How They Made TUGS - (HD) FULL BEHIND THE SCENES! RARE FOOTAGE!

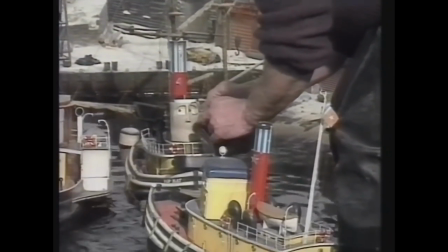(4:10)
If you do see Top Hat,
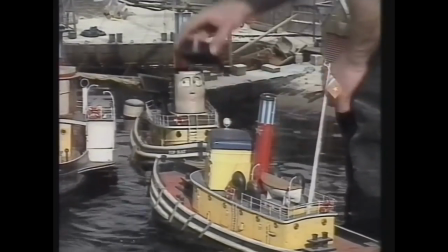(4:11)
you'll be interested to know that the only reason he rises his head up is because he's a genuine railway tug and
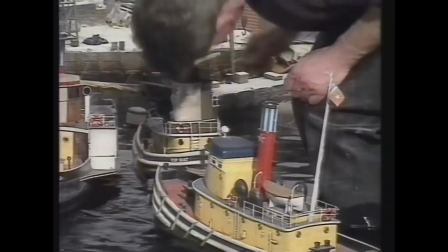(4:19)
the reason they put their cabins high was so they could see over the top of the railway trucks as he's pushing them along. Tugs actually move quite gently. I mean they do rock from side to side but usually they're as solid as a rock.
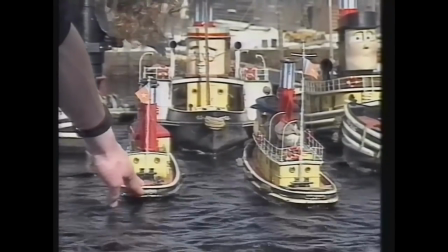(4:36)
They go up and down a little. They're big heavy boats.
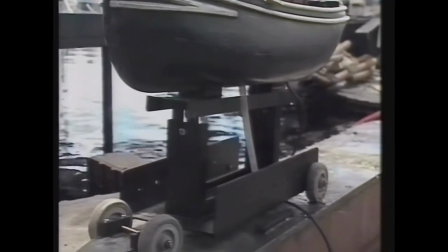(4:40)
So on the way we're shooting it if you stick it on a trolley it actually looks quite realistic how much does each tug class can
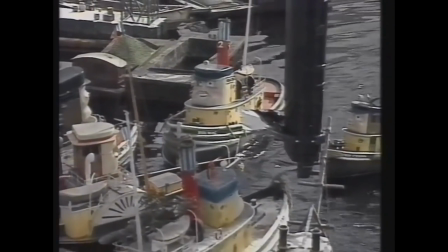(4:48)
you put a price on them several thousands it took a long time to develop them took about nine months to develop each tug or even the fleet of tugs how long does each episode actually take to finish well we've got now down to a 15 15 day turnaround um that's
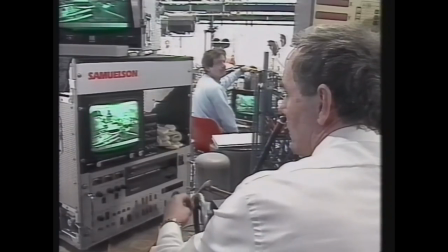(5:06)
not a line for the next episode to come on board also it's gentle on sets in other words if we had to change from a big town set to this then obviously you've got a day to change that round so that would mean your schedule went into 16 days but what you try to do is finish in 15 keeps the producer sane